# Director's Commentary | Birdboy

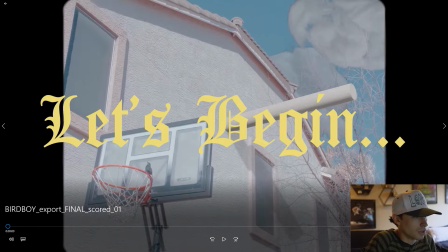0s
All right, here we go.
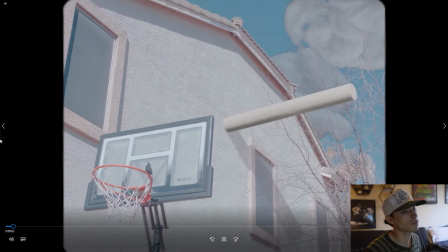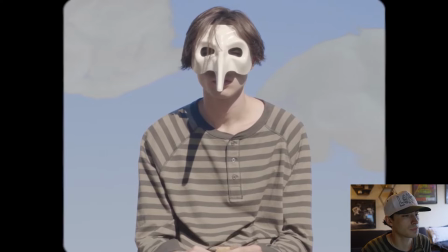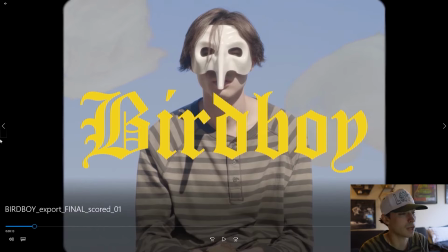15s
All right, so for this opening title sequence, I wanted to mention that this
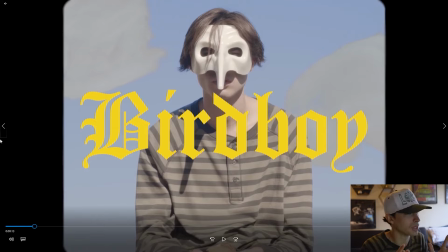21s
just aesthetic of the bright yellow and kind of like old English kind of font was inspired by the music video for Night Lavelle's Bad Kid.
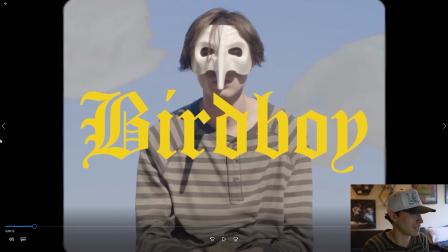36s
And I really liked how the text popped in that music video, so that's why I did that same thing here. It was really inspired by that music video, so that's where the inspiration for that came from, and why I just like things that pop,
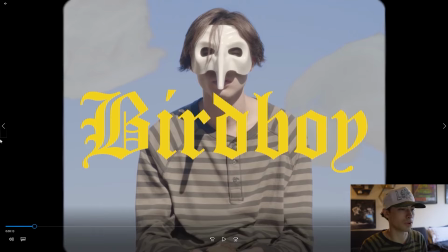53s
and I think it makes things stand out more if you throw like a good solid splash of color in there that makes sense. So that's why I went with this, and yeah, let's get back into it.
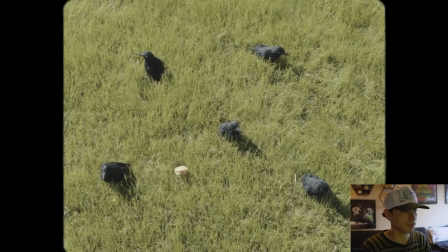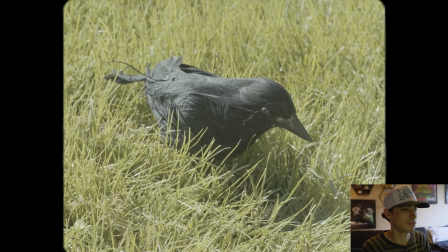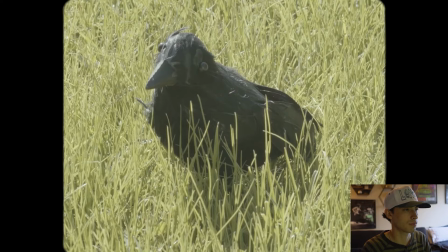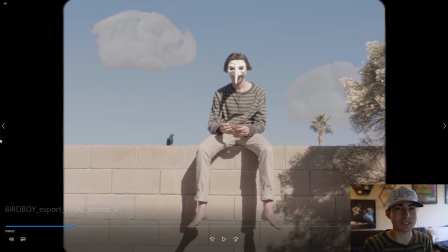83s
I wanted every bird to have like a different chirp to it to make it seem like it was like a different personality, I guess, for every bird. So, if you didn't catch that, I don't know if people caught that, but every bird has a different sound to the way they chirp.
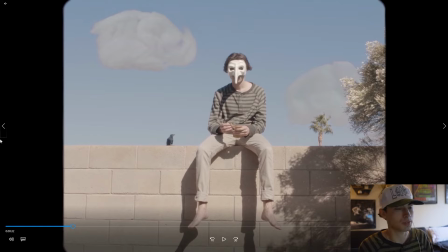99s
So that was just like to establish different personalities amongst them, even though they don't have names or anything like that. It kind of like establishes just like differences between the birds, so they don't all seem like the same person.
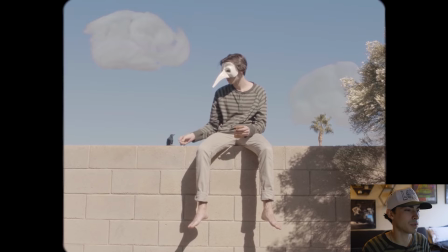114s
And then this is his best buddy, one that sticks by his side that he feeds.
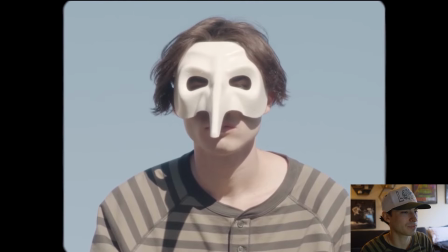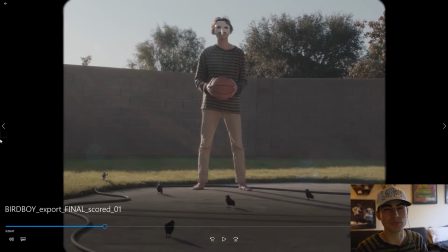129s
I wanted to add like really cartoony sound effects in this thing too, just to like
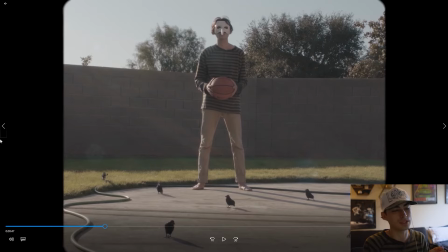136s
play opposites when it came to like the horror side of it, and then like this cartoony side to it, and give it kind of like a weird feel in that way. So that's why I went with like really like loud chewing and like really just like
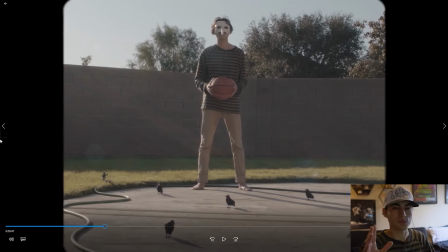152s
prominent sound effects that sound like almost fake, I guess, like in a cartoony sense. So I thought they played well together, like the horror aspect of it, and then those. So that's just something I was thinking about when I was editing this thing.
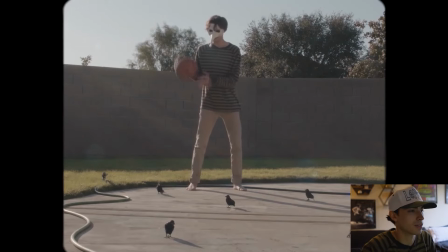171s
I really liked the lighting during this scene. I thought the red really popped.
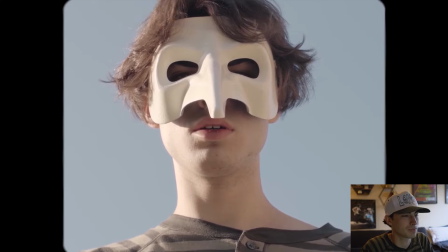178s
And like, there's blood too, so it's like red's going all around.
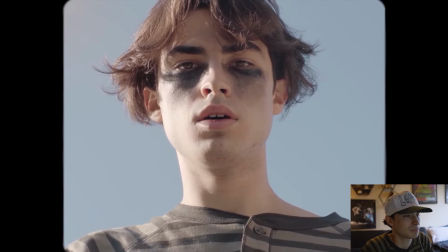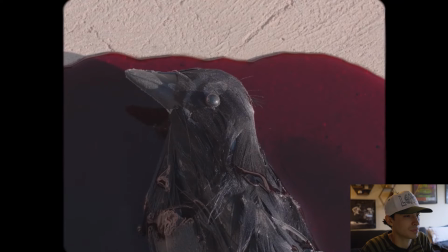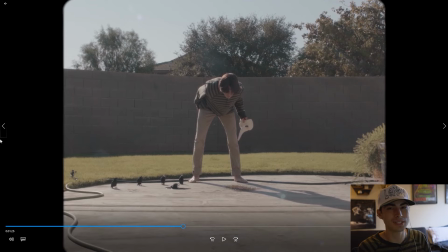204s
Okay, I want to make a quick note. I don't know if a lot of people noticed this in this scene, but if you saw at the beginning, all the birds were in position to play like basketball, and then after Birdboy kills his best buddy playing basketball,
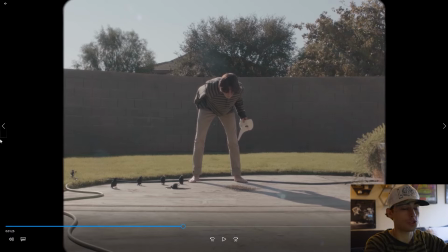220s
all the birds move to where they're staying around him. Like he's a fallen soldier on the basketball court. Like their teammate just got knocked down. And the reason I threw in the throwing up scene, like that shot, I don't know why.
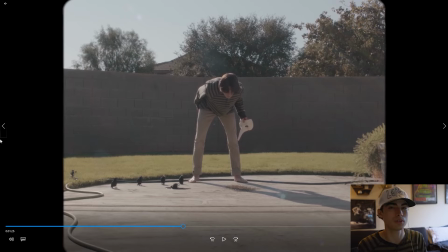237s
I had seen something where throwing up was a thing in a movie or a show I was watching, and I remember it was like a good relief of like tension when they did it in whatever I was watching.
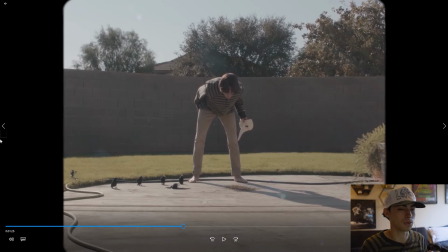251s
I can't remember what it was, but I just liked the release of tension that it gave, like the audience when they're watching it. So, and I felt like this shot needed some kind of relief after everything that just happened. So I just did the same thing, and I felt like it felt appropriate a little bit.
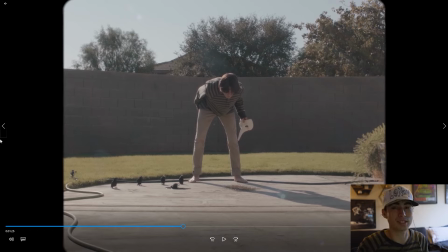269s
Like he's like, oh my gosh, he can't stomach the fact that he just killed his best friend.
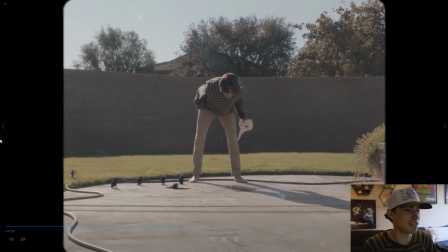273s
So, yeah, let's keep going. Okay, now we're to the night shots. That's a day to night shot, that first one. I shot that during the day.
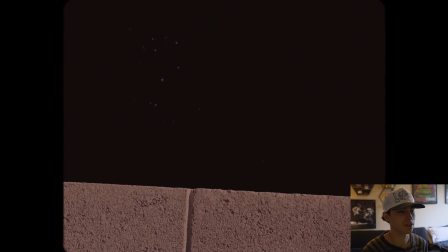288s
Funny story about this too. This scene originally did not have music.
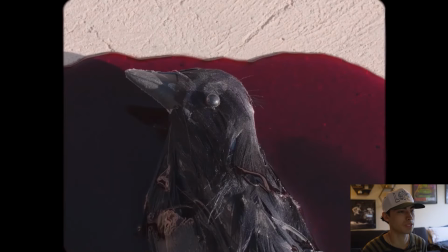294s
And
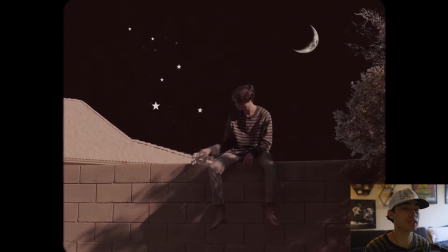300s
added music in the second cut,
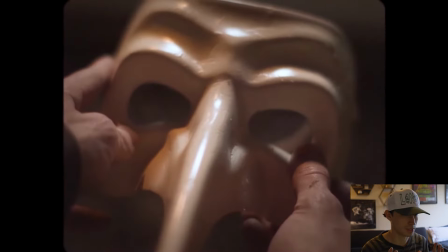303s
and I'm so glad I did, because the pacing was just so slow of this scene at first,
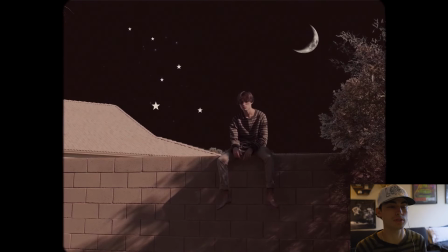310s
and the music just makes the pacing so much better. So yeah, that was a big thing for me.
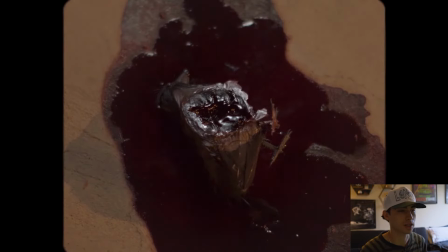318s
I was really glad I added music here.
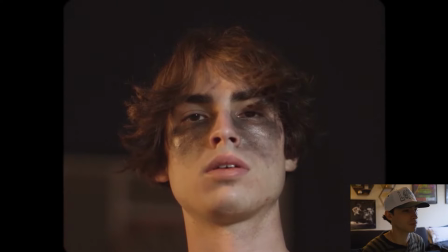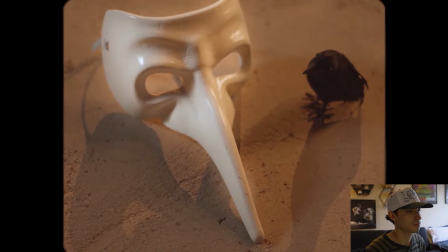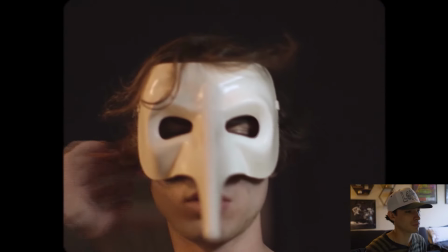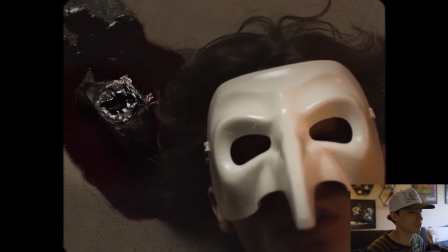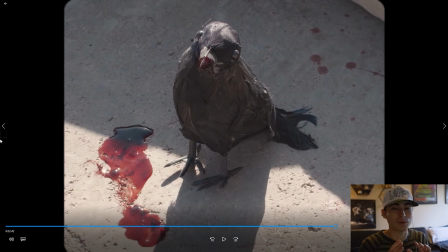351s
Okay, before we get into the ending, it was an ending in my mind. I kind of wanted to leave it up for interpretation as to why this happened to him. I have an idea of why it happens to him. I have my own like ideas, but I could see like where people could come up with their own things too.
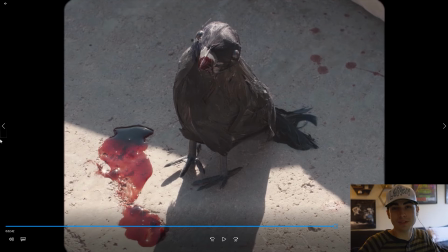367s
And I kind of like the idea of just leaving it up to the viewer. Like, why do you think this happened? Like, I think it could be a couple reasons why this happens. But why do you think? Like, I think
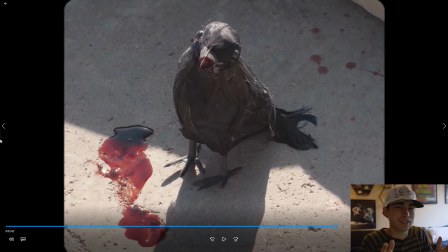379s
the way I pieced it together kind of leaves it up to like the imagination a little bit, which I was pretty proud of. I was proud of that.